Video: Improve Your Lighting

You've got a backlight, which then picks you out from the background, just gets a bit of a halo effect around your head and shoulders. And then you can also use some coloured lights or any sort of other lights in the background to help break it up a little bit as well. But what if you don't want to shoot inside? What if it's a lovely day and you're shooting outside? Well, that's really good because daylight is the best quality of light available to you. But if it's in direct sunlight with no clouds, then it's going to be a bit harsh.
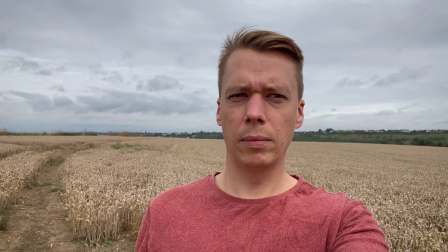So without clouds, you're going to get really harsh shadows on your face. It's not going to be very appealing.
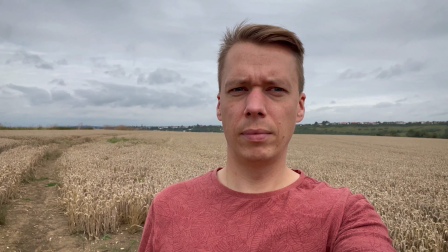The other problem is if you look at this clip here, I'm shooting with the sunlight directly in my face.
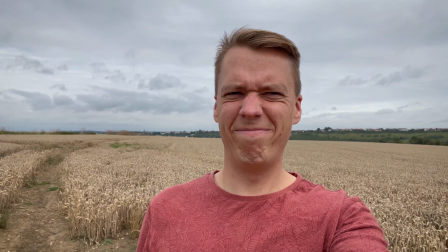I'm squinting. So you can't see my eyes properly, which are very important when you're trying to show yourself on camera.
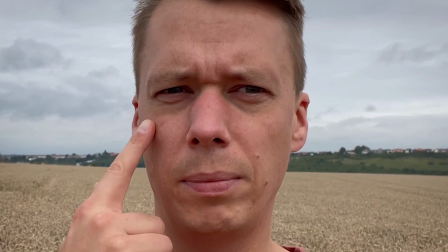And also there's no eye light. So the eye light is a little reflection of light you get in your eyes. If you don't have that, then you look a bit dead on camera. So there's a couple of ways you can fix this.
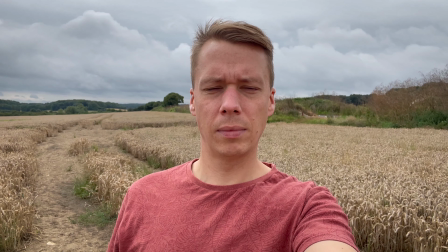The first is to literally turn around. Turn it so the sunlight becomes your backlight and then the sun is
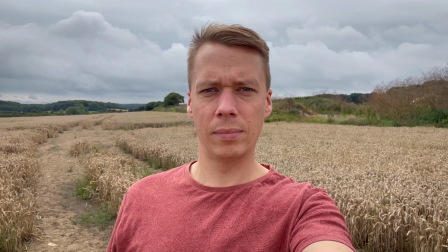actually bouncing off of the ground and becoming your key and your fill all in one.
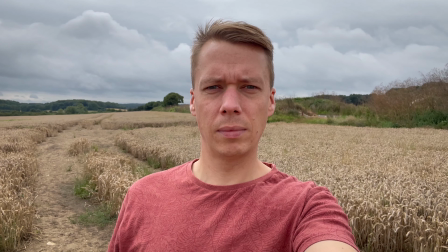So you can see that's what I've done in this clip here. I've turned myself around, my eyes are wide open, there's not as many harsh shadows on my face and it looks a lot nicer.
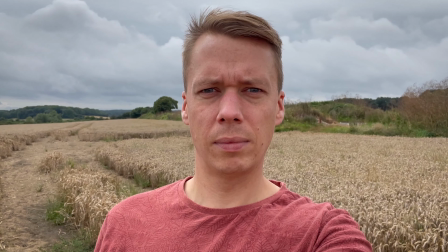Another way to do it is just to find some shade. So if you can find some trees that you can stand under so that it's nice and even and you're not having that bright light shining in your face, you can do that. And then you could have the bright background behind you of the full sunshine, or you could turn it around and have the dark background of whatever's in the shade.
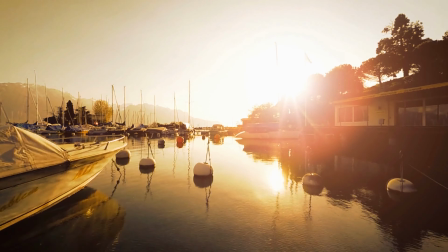The other thing you can try as well is filming at golden hour. So golden hour happens twice a day, and it's at sunrise and sunset.
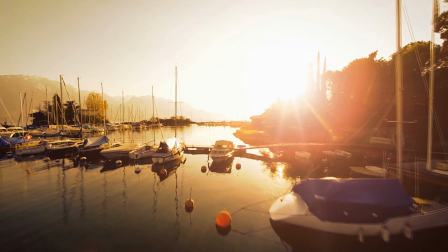So that first hour or two at sunrise and the last hour or two before sunset, the sun's really low in the sky,
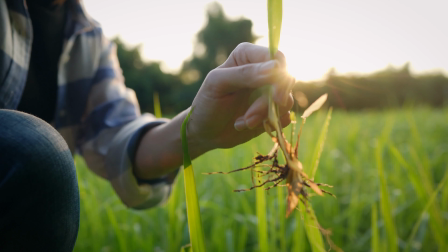and it makes these really long nice shadows, and the light's got a nice warm feeling to it.
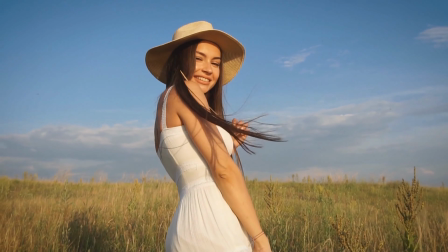So you could also try filming at those times outside, and you're going to get the best result. The last thing I want to talk about is shooting inside if you don't have any lights available. So as I said, the sun has the nicest quality of light available, and it's really good to use it. So use it, sit by a window. But as I said with the light, don't have the light directly in front of you, because you're not creating any shadows on your face and creating depth. So instead, turn your chair a bit so it's facing the side, so you're using the sunlight as your main key light. Then you can get like a white piece of cardboard or a couple of white bits of paper, and use that to bounce the sunlight from the window and create your fill light as well. So yep, sit by the window, turn yourself so it's acting as your key light, and then maybe bounce that light back a bit with a white bit of cardboard. And that's it for lighting. It's as simple as that, really. Next, we're going to move on to framing, camera height and stabilization. That's where to put things in the picture to convey certain emotions.